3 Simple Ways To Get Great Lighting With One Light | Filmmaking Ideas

If you have great cloud cover like I do right now, or if you're shooting at the end of the day or the beginning of the day, like I am right now, here at the end of the day,
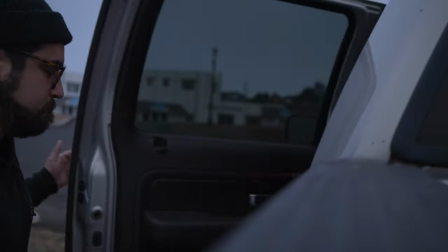[4:06]
blue hour, then you're in good shape but if all of these other techniques fail or if all else fails just get outside and turn on the camera. So here are a couple of tips when working with daylight.
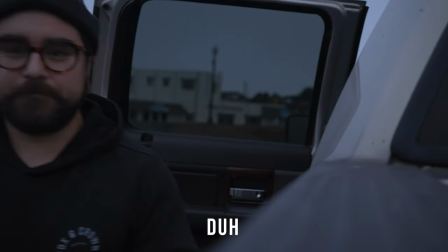[4:17]
As the day goes on the light continues to change throughout the day and it can be really hard to control and maintain the same look. Just a little bit of a shift in where the sun's positioned in the sky can really drastically change the look of your scene and so you really want to control that lighting as much as possible.
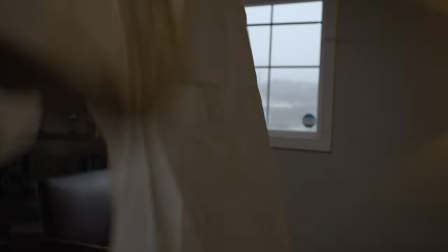[4:33]
So here are a few ways that you could do that. One is to take that scrim that we had talked about earlier in the video.
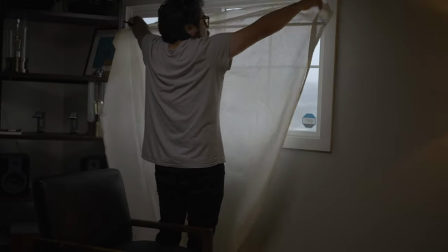[4:39]
Place that on a c-stand right in front of the window. If you don't have a c-stand you can just use tape. I use gaffer tape here but if you don't have that then you can just use duct tape. Tape it to the wall. Be careful though because duct tape can peel off the paint on your walls and you might not want that.
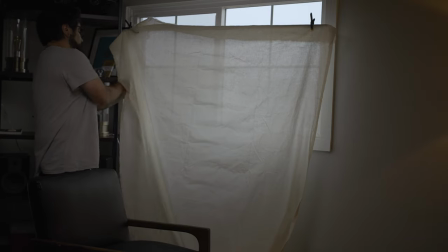[4:53]
Using scrim in front of the window like that really helps control that lighting and gives you a really soft roll off if you position your talent in the perfect spot. If you don't have access to scrim or you need to shoot the subject with the view of the window in the frame.
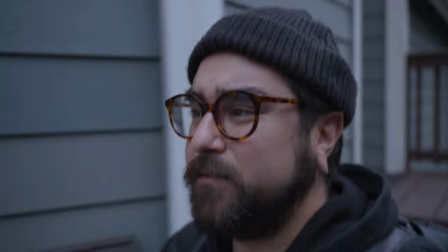[5:07]
One way you can combat this is to either shoot in the morning or in the evening. This is when the Sun is lowest, of course, so you're gonna have much less harsh lighting on your subject.
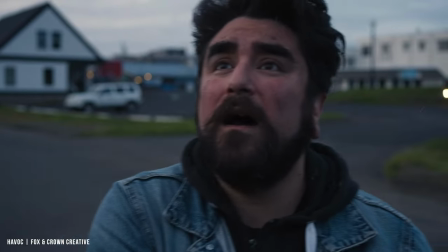[5:17]
My favorite time to film if I need to do this is during blue hour because it's gonna give the perfect soft lighting and I really just like that moody look. So those are just a couple tips and when using daylight, let's move on. And now we're finally at the bonus tips. Here are a few things that I've learned over the years and still use today when I'm lighting a scene.
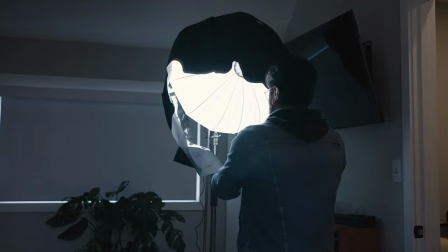[5:36]
I'm going to be mainly talking about, you know, a cinematic kind of look if you're looking to shoot a short film or even for your vlogs this would work or just to add more depth to your to the lighting in your scenes. Always shoot on the shadow side unless it's not appropriate. For example, if you're shooting, you know, a makeup commercial, you probably don't want a shadow side. You want everything to be even. However, if you're shooting a talking head like this or you are shooting a documentary and especially if you're shooting a narrative film. You definitely want to shoot on the shadow side. This is going to help add more depth to your scene.
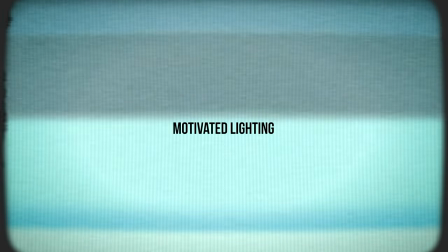[6:09]
Motivated lighting. Using practical lights.
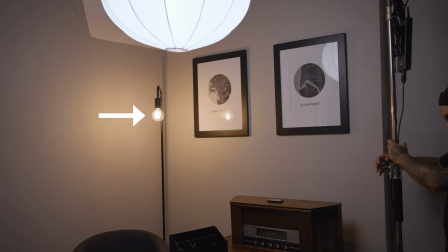[6:11]
So for example if you're lighting a scene and they have a floor lamp next to them that would be a practical and what you would typically
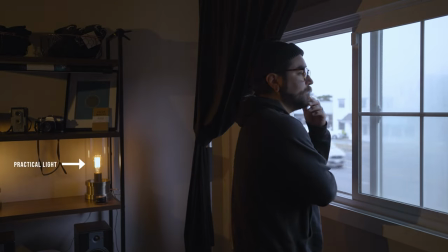[6:18]
do on a film set is grab a light that has that same color tone and use that as what's called motivated lighting. If you are limited on the gear that you have and you're really trying to get the most out of your scene, consider motivated lighting.
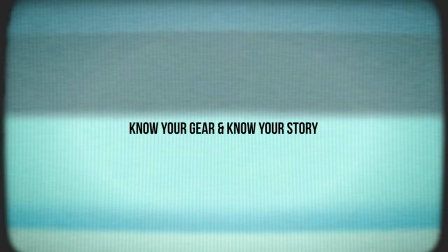[6:31]
Another tip I have for you is just knowing your camera, knowing your story well, to know how to light your scene.
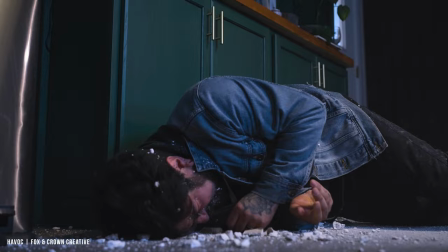[6:36]
The less you know what your story is and what you're trying to have your viewers feel when they're watching the scene, the less you're gonna know how to light it.
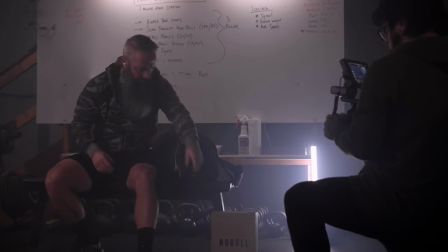[6:45]
It just goes to show that preparation is just one of the key elements in filmmaking, which leads me actually to my next tip, and that is just prep time. We do a lot of pre-production here. when we do any kind of film, even for these talking heads, even for these YouTube videos, we do a lot of prep work in Milano. Not a sponsor, but if you've watched our videos before, you know that we use Milano a lot and we love it.
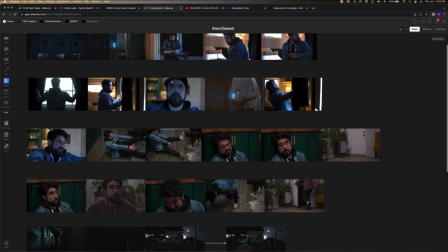[7:09]
We use this to storyboard, throw down ideas. I mean, anything and everything when it comes to our films, we always just toss it into Milano. It's a great tool. So just got to prep. Prep as much as you can and know exactly what you need for your film and it's going to make it a lot easier when you're on set. Okay, now down to which light I would recommend if you were buying your first light.
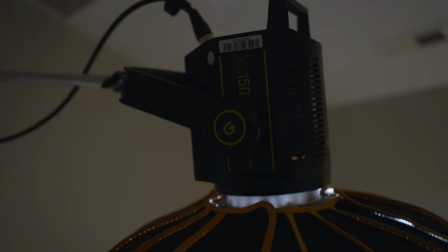[7:29]
Well, there are many great lights out there. There's the Godox VL150, which I'm using now for this talking head.
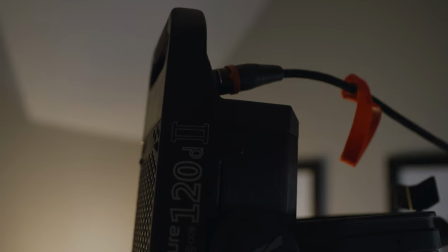[7:36]
There's also the Aputure 120D, which is most commonly used for YouTube channels. I have one of those as well, and you'll see it in the examples that you just saw in our one light setups.
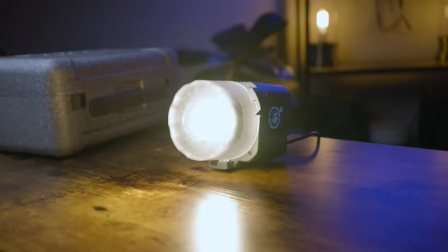[7:45]
The Amaran 60X, it's a small bi-color light. It's actually pretty powerful for how small it is.